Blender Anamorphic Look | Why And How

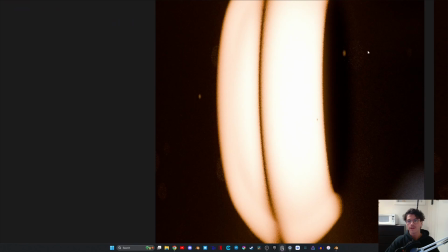[4:09]
Square noise, everything like that. The bokeh is technically oval, but that doesn't matter.
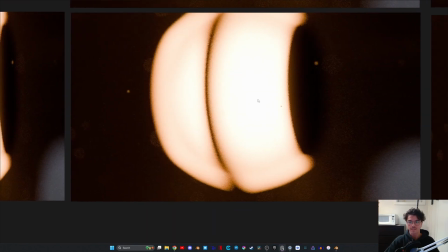[4:14]
And you'll see because when we unsqueeze it, the bokeh is circular again. And that's fine. We're expecting that. But It probably doesn't show in YouTube compression, so I'll have to zoom in.
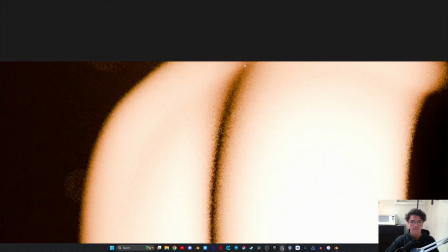[4:25]
The noise looks a lot different. So here in our original image, if we zoom in, that is obviously CG noise.
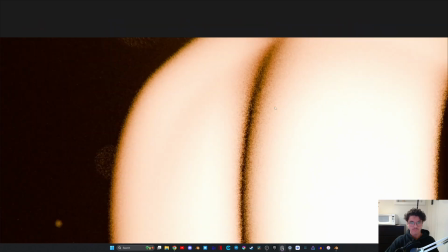[4:33]
It's disgusting, quite frankly, and I want to throw up. But now if we go down here, it looks a little different.
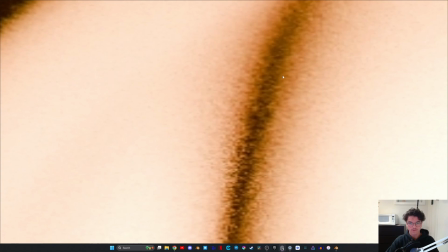[4:41]
It looks a little softer. It looks a little more natural, at least to my eye, it does.
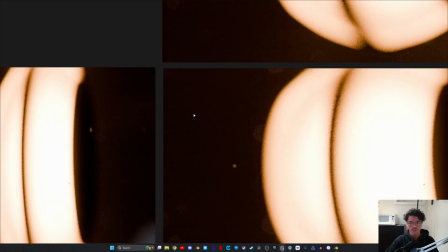[4:45]
And that's because, right, we're de-squeezing this image and our pixels are now a rectangle.
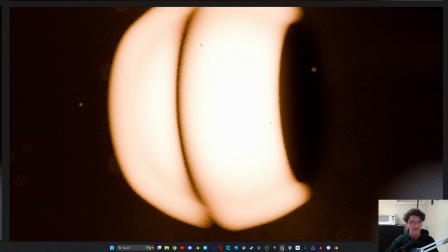[4:52]
They're a 2x1 rectangle. And so even just looking at this, my brain likes this a lot more.
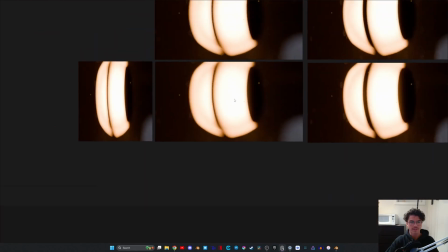[4:58]
It feels a lot more organic. It feels softer. It feels more natural. It doesn't feel like how this makes you feel, which is bad.
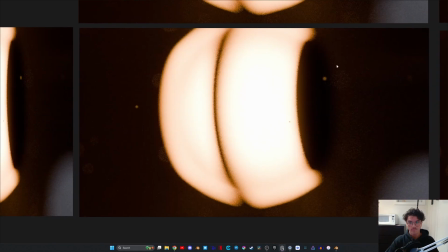[5:06]
So now, even if you don't want that sort of anamorphic bokeh, this is something to consider, because not only does the noise not look as bad, so you can maybe, you know, get away with a few less samples or whatever. Obviously, that's dependent on what type of render it is. But also, you can render at half resolution.
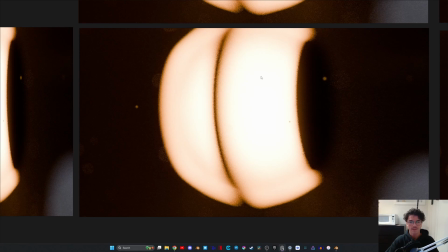[5:24]
And so it quite literally renders each frame in half the time. So either your animation can finish in half the time, or it can be twice the samples or anything in between.
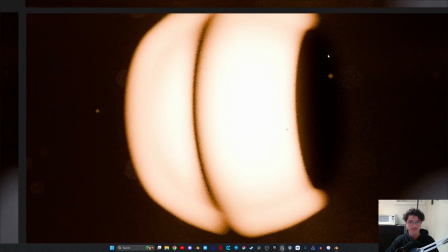[5:33]
But this can be super useful, especially, yeah, for animation, because obviously every frame, you're trying to minimize how much time it's taking.
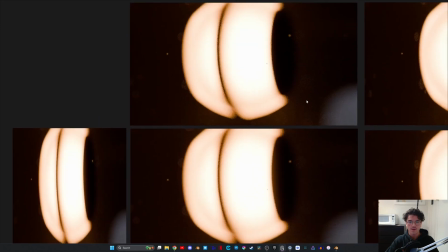[5:41]
And from a distance, the quality, at least to me, like this looks better. And it's technically half the pixels. So that's kind of crazy. And now over here, what we've done is same thing.
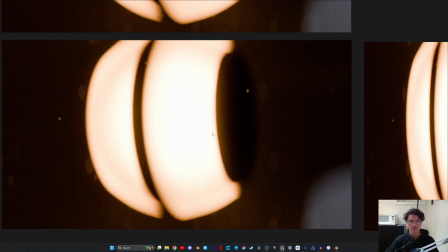[5:54]
So with the aspect here, and then that's with the ratio too. So for this one, ratio was 1.
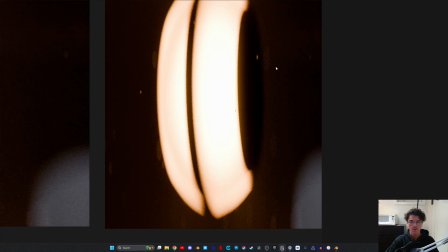[6:02]
Here, it's 2. So obviously when it's squeezed, the bokeh is super oval, but then when you de-squeeze it, it's like normal.
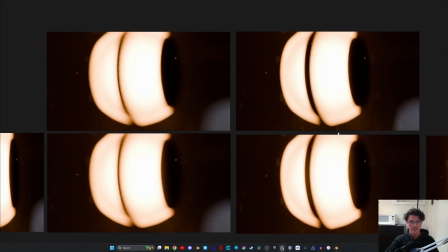[6:10]
It's that normal, nice, oval bokeh shape. And so if we zoom out on all of these, to me, this is my favorite.
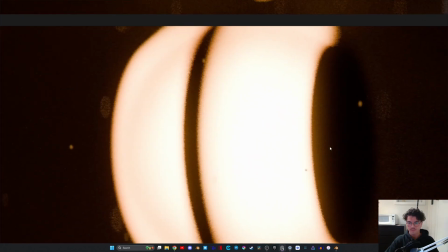[6:18]
This also looks good to me. So this, you kind of get the best of both of the things. But obviously, if you're not rocking with this type of bokeh, you do this.
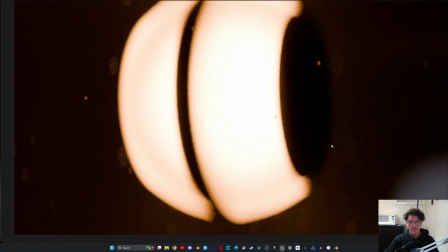[6:27]
If you're scared of doing this for some reason and you want that bokeh, do the ratio. So, video over?
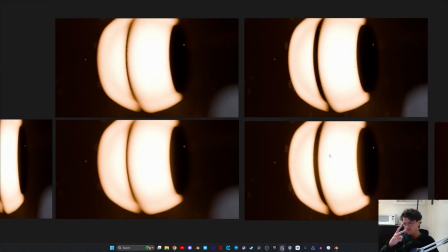[6:32]
No. I have one more thing. Two more things. First things first, compositing.
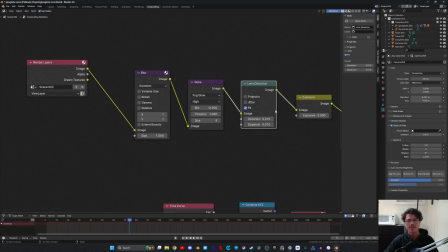[6:37]
And this is just one of those things that in the grand scheme of things doesn't matter. Not really, but it's just those little things that gives your render a little bit more sauce, a little bit more personality, texture, and just that nice feeling in your brain when you look at a picture and it feels right.
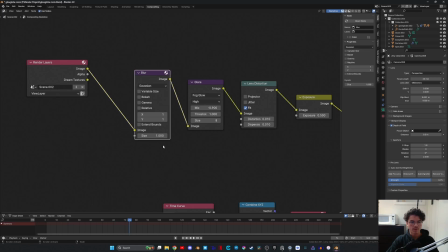[6:53]
So basic setup here, I've just got blur, I just do 1 pixel, a little bit of glare,
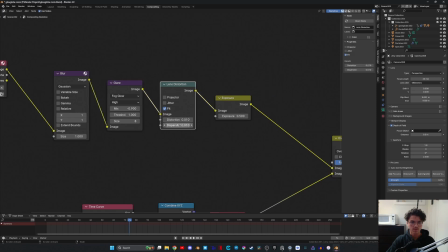[6:59]
adjust that, lens distortion dispersion, and then adjusting the exposure.
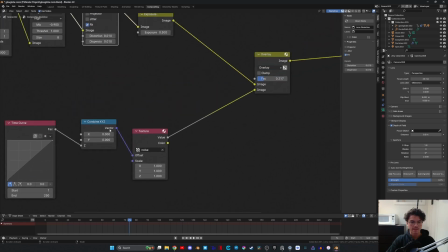[7:05]
Here for animation, I'm overlaying digital noise on top of it that's different for each frame.
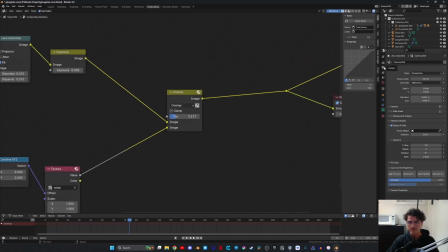[7:12]
I just find it makes it feel a little bit more uniform, and it takes away that sort of CG grain look a little bit.
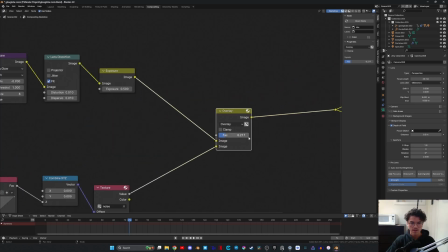[7:20]
Obviously, you're adding noise, so it's not great. You don't want to do it too much, but it can help a little bit.
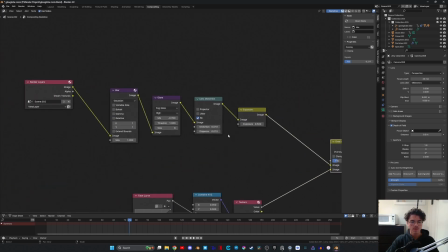[7:26]
And then it's outputted. And so why is this special? Because this is pretty tame. This is pretty standard node setup. The only thing is that here I'm doing this, and it's applying this to the squeezed image.
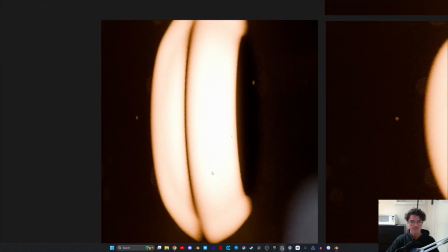[7:40]
So it's going to be applying it to this, which is a little bit more realistic to the physical process, where the light and the glare or whatever is going to be passing through that lens, and then it's getting stretched out.
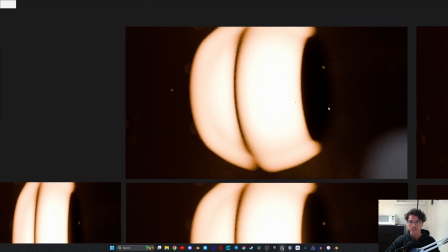[7:53]
So it's pretty subtle. It's a pretty subtle difference, especially in this.
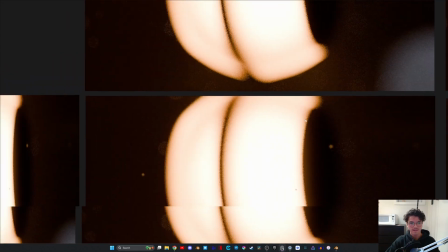[7:57]
But when you can see it, when you notice it, it can count, and it can just kind of help bring everything together a little bit more.
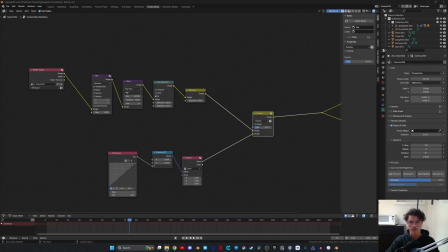[8:04]
So last little tip that I have is about film grain, which I usually add in DaVinci.
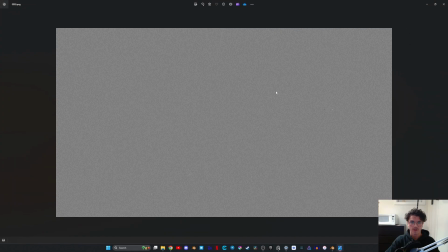[8:10]
This is a frame from an image sequence of scanned 35 millimeter film grain.
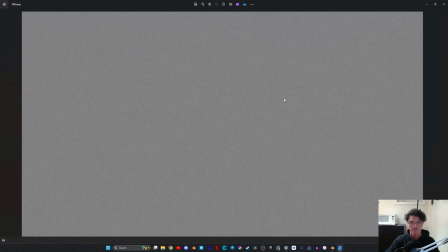[8:15]
And you can see, right, it's film grain, whatever.